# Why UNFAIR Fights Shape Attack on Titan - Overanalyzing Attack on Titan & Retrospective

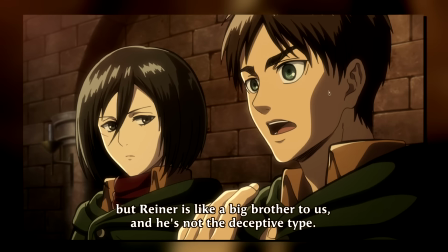And as much as it is just a bit of a yikes situation, I think it is just another reminder of just how far reaching the consequences of this betrayal are,
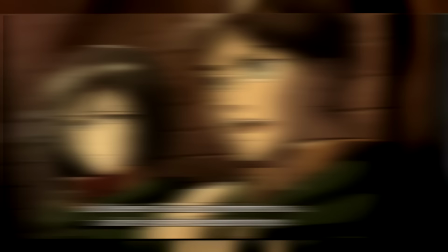and how it's not as simple as everyone suddenly picking up arms and going against Reiner and Bertholdt.
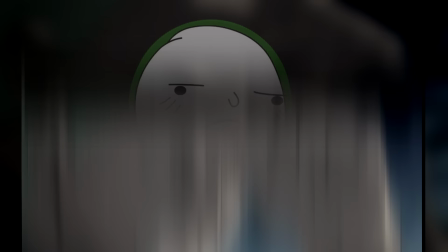It's not just emotional and interpersonal bridges that have now been burned.
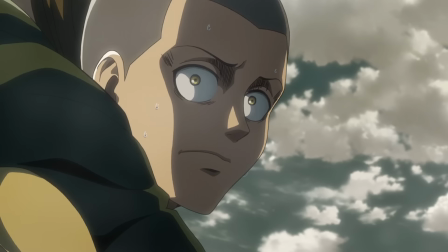It is also a matter of how information even travels, with Connie literally just not even knowing who it was that just transformed.
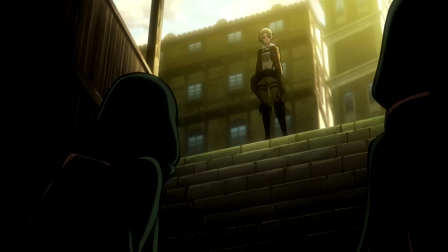And you know, this is Attack on Titan, so perhaps worse yet,
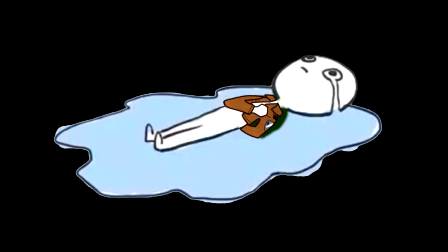don't forget that he also does not know that Annie too has already betrayed them, so yeah, at this point, he is in for a very,
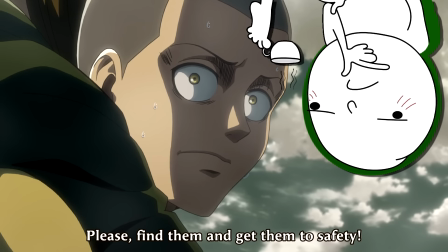very rude awakening. But at the same time, I think there's also a case to be made that this might just be some incredibly strong denial,
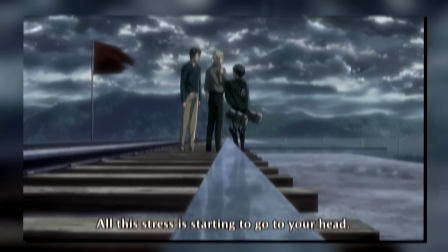as in, he saw the Titans appeared exactly where Reiner and Bertolt stood, but just like Eren, he simply refuses to believe his own eyes.
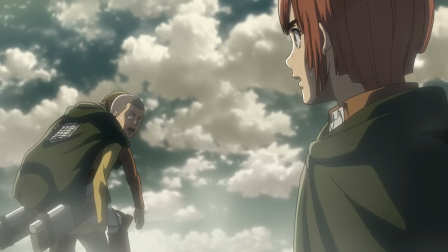If you wish to play up the whole Connie is often quite silly angle, it could literally be him seeing them transform,
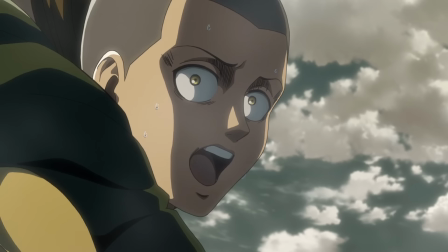but just not putting two and two together to realize that it was actually them that transformed.
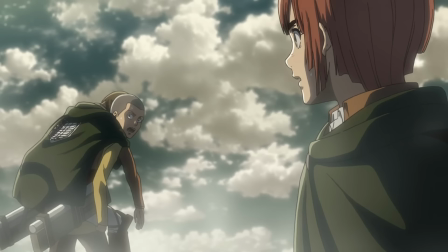Though it's exactly with this that Attack on Titan once again completely subverts the usual anime tropes.
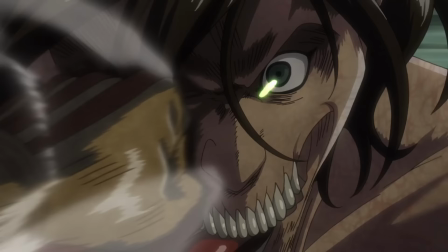Because just as Connie begs for them to help Reiner and Bertholdz, we hop back to Eren, who is literally sent flying by Reiner's punch.
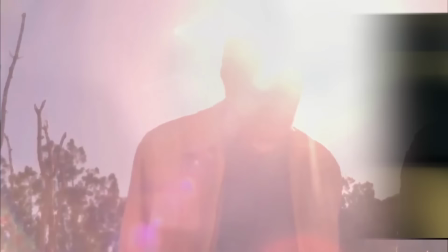First off, again, the emotional weight of that betrayal being on full display with us cutting from the naive Connie begging them to save Reiner,
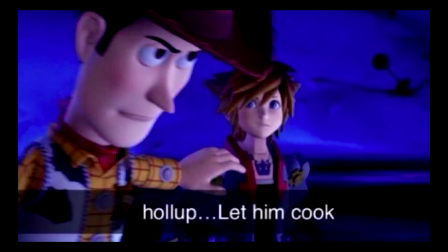to seeing Eren absolutely destroyed by said Reiner, I don't think I need to say much more. Though secondly, remember what I said about how this fight began.
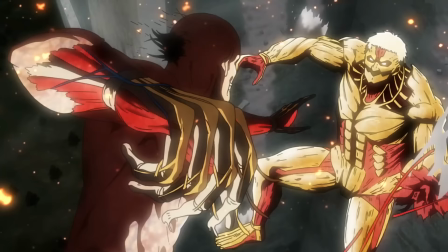In usual anime fashion, we opened the fight with Eren's transformation and him immediately pummeling Reiner square in the face,
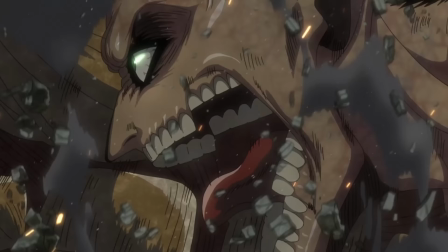clearly conveying the sheer strength behind Eren's punches even against the armored, especially because, don't forget,
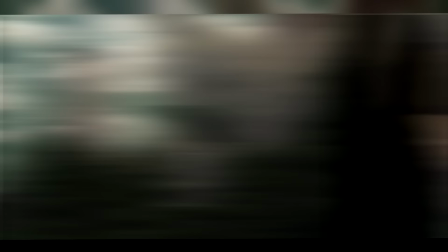we have never seen the armored fight. Though we now cut to Eren, who is missing his right arm,
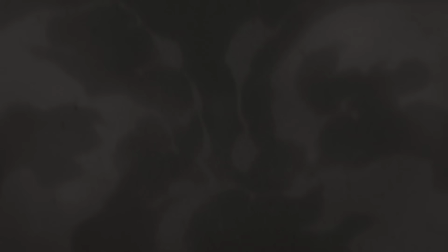his left hand is absolutely destroyed and he is now literally sent flying and tumbling through dozens of trees with the most basic of jabs from Reiner.
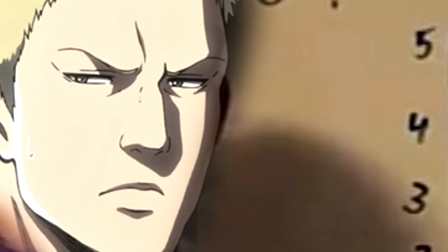By skipping over the entire start of the fight and simply showing us Eren flying through the air and lying half dead on the floor,
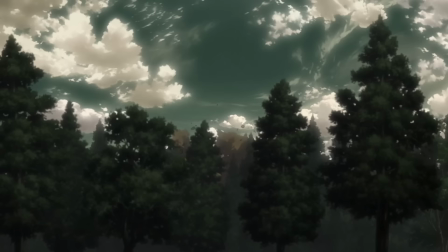it immediately tells us that, but oh boy no, he is so far and beyond outmatched that it's almost laughable,
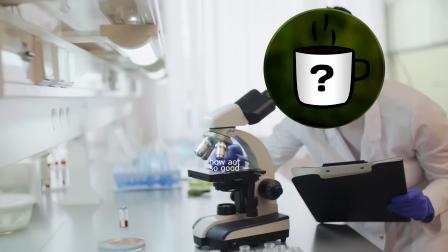with Eren himself then mumbling to himself about how Reiner was probably holding back this entire time.
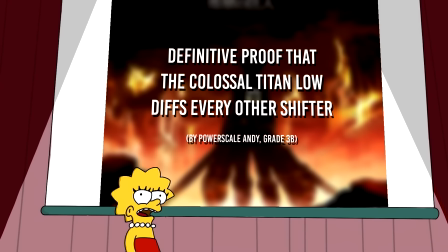And this is something that I've always loved about Attack on Titan. None of the fights we ever really see are in any way fair or evenly matched.
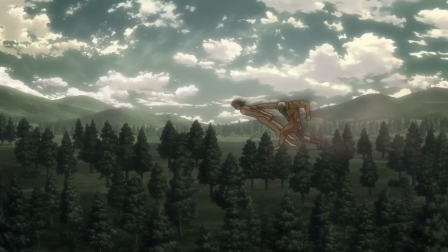I don't like power scaling, but let's be honest, in a straightforward one-on-one fight, Reiner would absolutely decimate Eren,
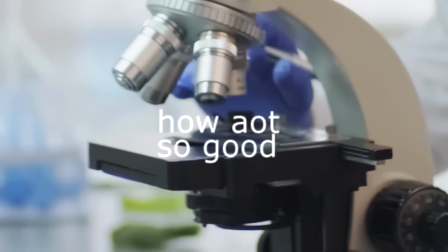as he should considering his far greater experience and far greater mass due to his armor.
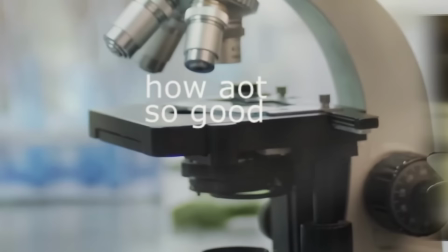But that's the thing, the fights are not fair by design. Eren lost against Annie even while she was weakened,
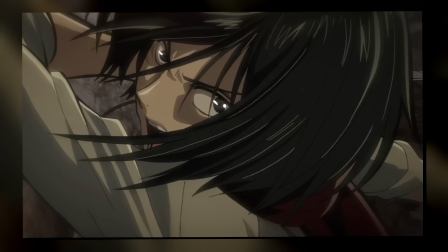and the only reason he later won in Stoess was because she was always on the back foot and trying to escape what is literally hundreds of scouts going after her.
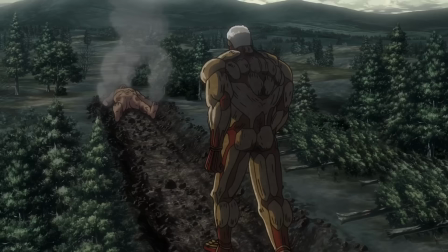Ditto for this fight.
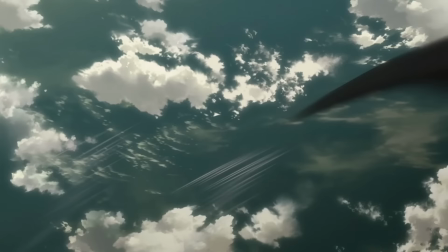With or without Eren using Annie's technique, I think if Reiner didn't have to worry about the dozen or so scouts and more importantly Mikasa buzzing around,
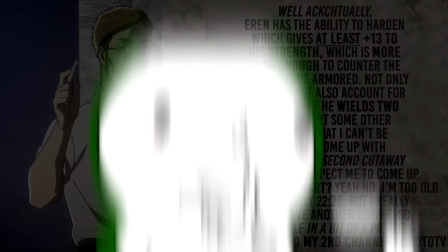he would have crushed Eren without too much effort. And for me, that is exactly what makes all of these fights so so interesting.
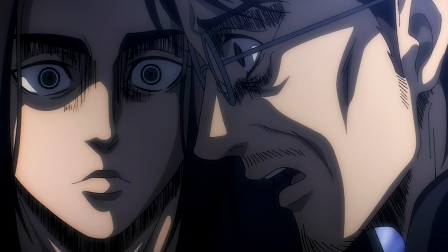It isn't some arbitrary measure of strength, rather it is a constant game of trying to see who can gain a tactical and often completely unfair advantage.
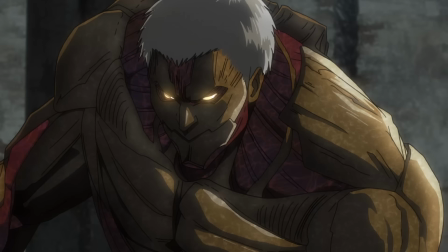More on this in a second. Though as we jump back to Eren, we see him quickly realize just how far outmatched he is,
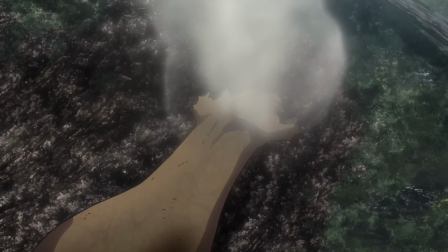with him also briefly reminiscing about how he used to look up to Reiner and saying that he wanted to be as strong as he was.
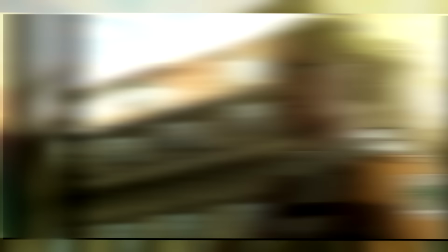So again, that emotional bond, that still keeps them tethered.
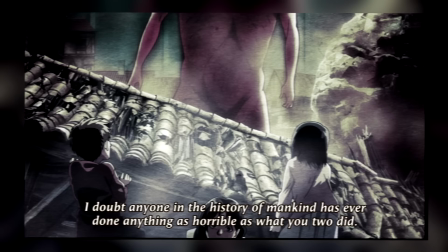Much like we saw Armin start to address the female Titan as Annie, here, Eren is purely talking to Reiner.
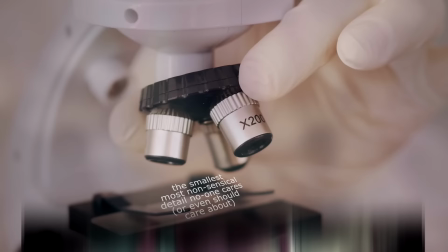The Titan itself largely does not matter.
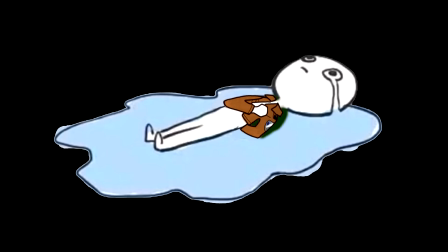And another side note, the dub here actually changes a few lines ever so slightly that, for me at least, make them hit a lot harder.
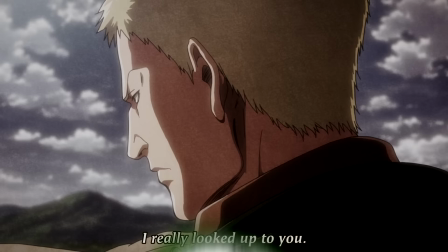I'm not a huge fan of the dub's audio mastering when it comes to speech inside of the Titans,
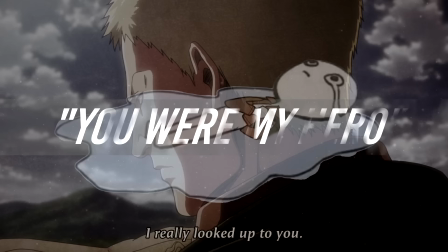and while both versions obviously talk about how Reiner was not just a friend but a role model to Eren,
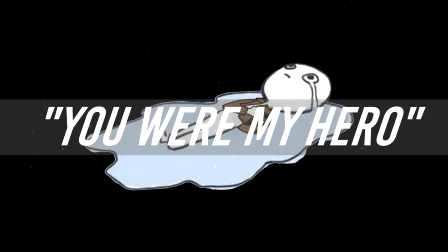but for some reason, the inclusion of the word hero just pulls on some heartstrings a wee bit more for me.
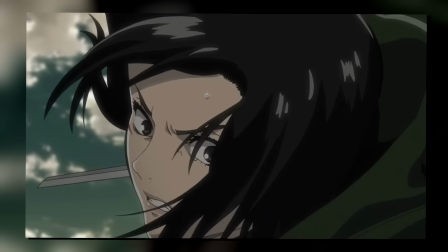Though we then see Mikasa swoop in, her blades snapping against Reiner's back, almost like Twix, with Reiner not even noticing her presence.
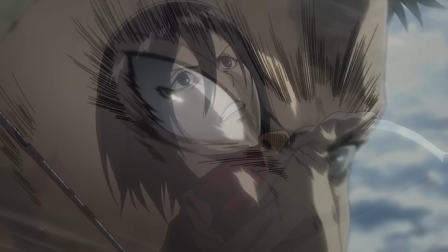I think from her perspective, she is currently almost trying to repent for her failure atop the wall.
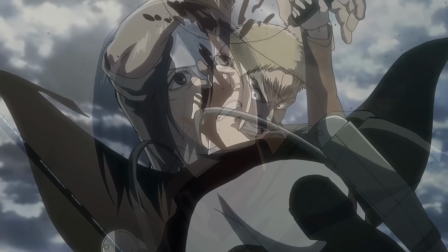She blames herself for not being able to cut them down while they were still human, and so here,
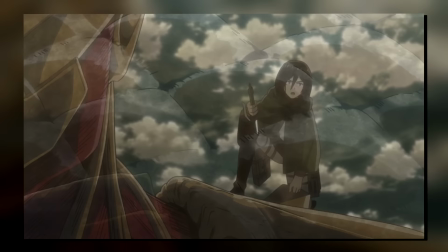she is just helplessly prodding away at Reiner's shoulder, with the attacks clearly being next to useless.
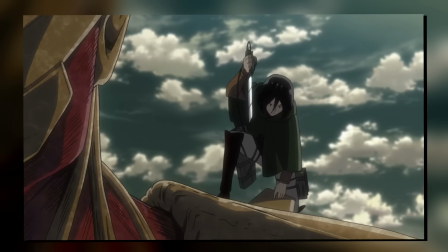And because this is Mikasa, I think that just hits exponentially harder. I mean, if she can't do anything against the armor, then who can?
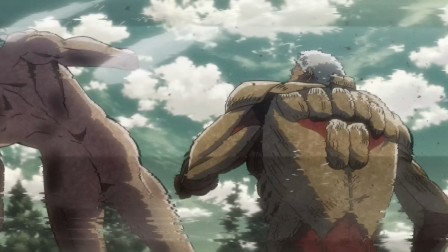And also also, the shot we get from her perspective as we sort of rewind in time to see Eren's punches barely even making Reiner flinch was a really really cool touch.
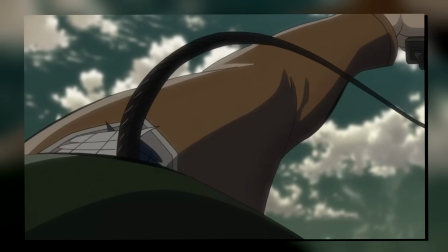Though of course, because this is Mikasa, all of her attacks are purely to make sure that Reiner never reaches Eren,
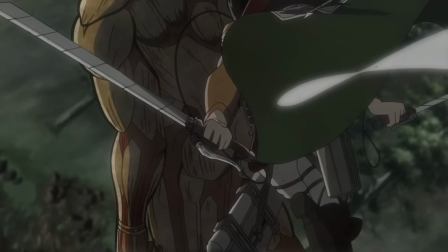who again, is lying in a state of, let's say, half-consciousness.
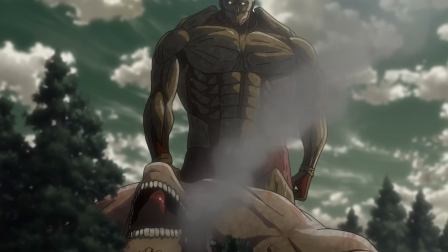But it's as she calls out to him that his mind suddenly focuses, the music now accentuating that turn.
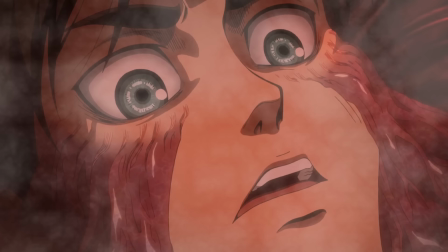And here, there are a bunch of things I want to note.
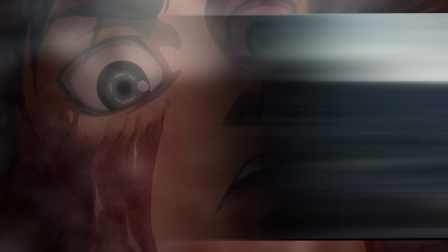First off, Eren continues his inner monologue, saying that he can't see Reiner's face to tell how he truly feels about this, but effectively saying that, irregardless,
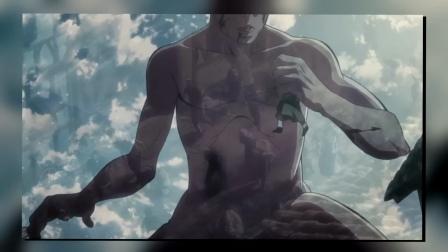they are disgusting and that they are the worst kind of human trash. glimpses of Shaganshna flooding back into his mind.
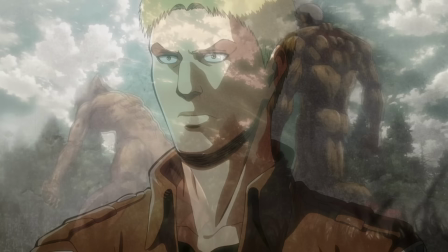It's this bizarre mix of confusion with him straight up asking, what were you thinking?
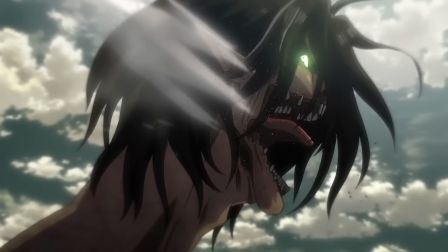But also this seething rage as he says he has never been so disgusted in his life and that they need to be exterminated.
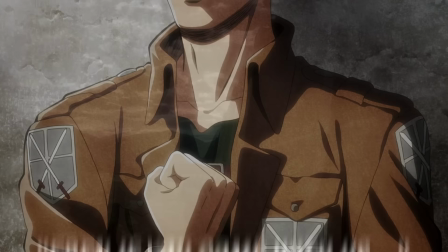But most importantly, we never actually see Reiner's side of the story.
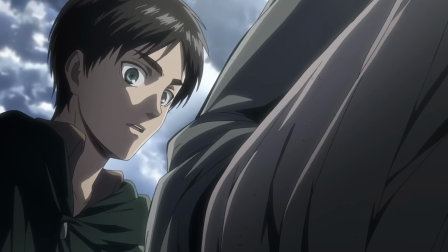Neither Reiner nor Bertholdt ever say a single word in this entire wall sequence.
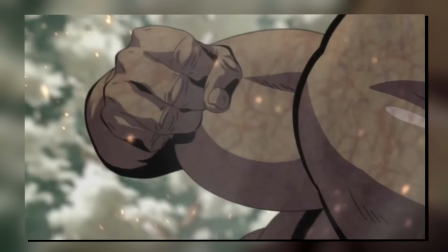The show chooses to give us the tiniest glimpse into the fractured mind of Reiner as he transforms,
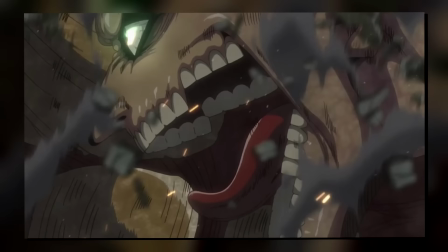but then firmly plants us right back into the shoes of Eren with one simple goal.
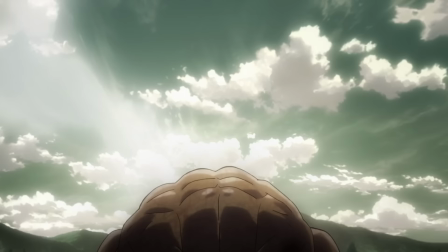I think it wants to show us that boiling hatred within Eren stemming from that betrayal, only to subvert it moments after.
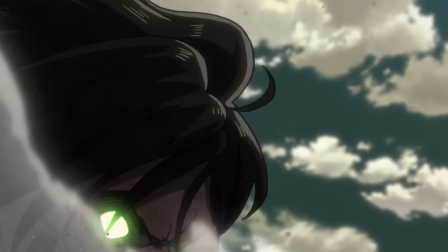In classic Attack on Titan fashion, we get that triumphant building music. Eren rises up, screaming at the top of his lungs, and then throws a punch at Reiner.
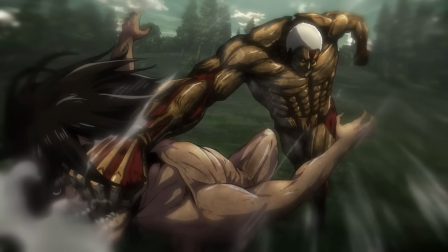But just like that, he is sent flying to the point that our guy breaks the sound barrier.
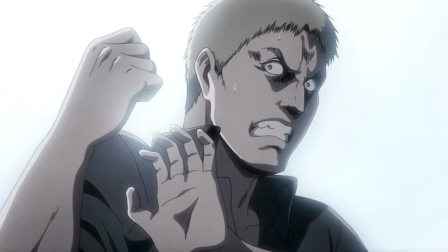Number one, I think it just subverts your typical anime scream loud or power-up.
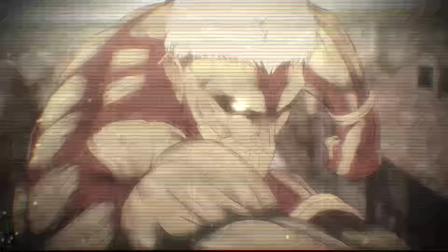But number two, implicitly it makes you wonder, what is it that Reiner is fighting for?
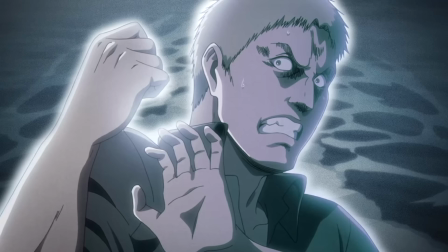If his strength is so far beyond Eren's, who is literally fighting for all of humanity right now,
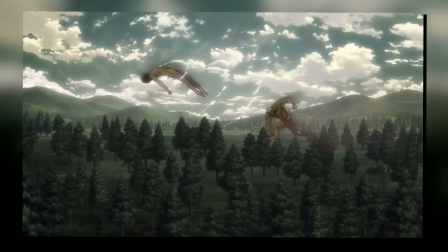then what could be behind the mask, in this case, a very literal Titan mask of Reiner.
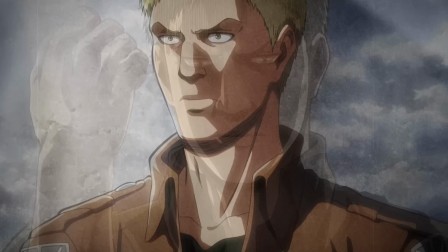If this is the kind of power he truly wields, just what kind of trauma had he gone through to have that complete meltdown atop the wall?
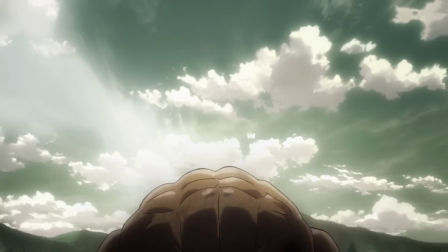But again, for the time being, we are never let in on it.
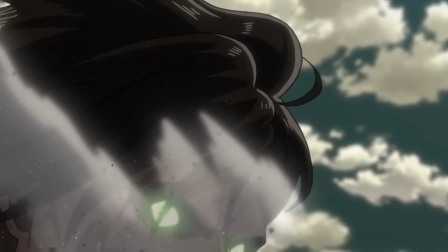He never speaks a word, and the emotional distance and sorrow of Reiner is portrayed purely through his absolute unwavering strength.
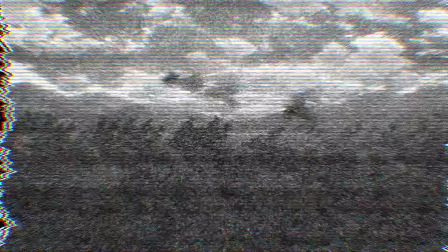With no emotion, no difficulty, no real thought behind it, he throws a single punch sending air and soaring through the sky.
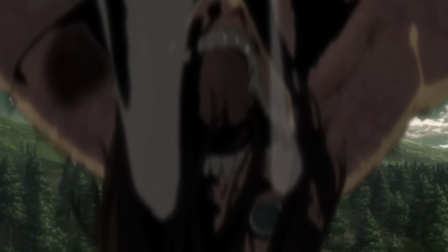That is the type of power he wields, and that is the type of dedication he has.
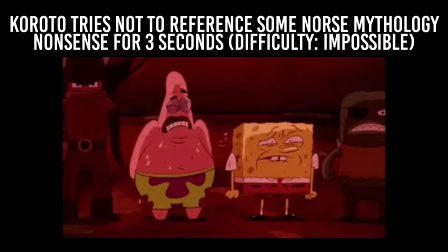Though before we move on, I did say no more fantasy, Nerd Coroto, but I did not say anything about Norse mythology.
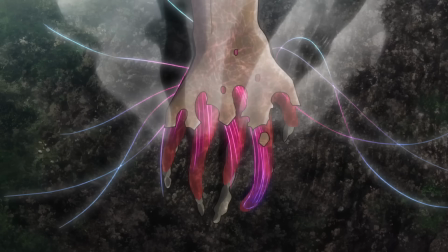And yes, I do know this is very much me overanalyzing. One thing that I absolutely adored in the earlier seasons of Attack on Titan is how with portrayed Titan regeneration.
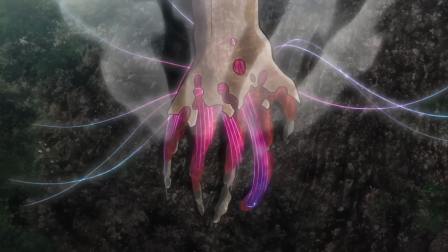I briefly mentioned this back in Trost as well, but those colorful threads slowly rebuilding his body is just awesome from a visual sense.
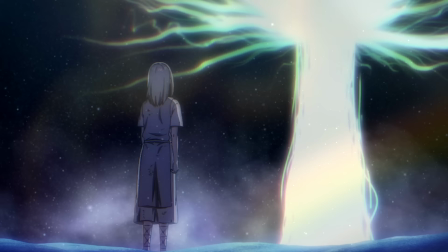But I also think it could be AOT's way of depicting Bivrost, the rainbow road that connects Midgard, the world of humans, and Asgard, the realm of gods.
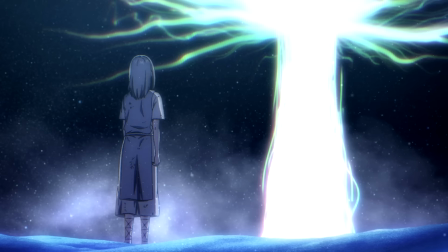Or, in Attack on Titan's case, the paths that cause the regeneration to happen in the first place. And Amir is obviously a god.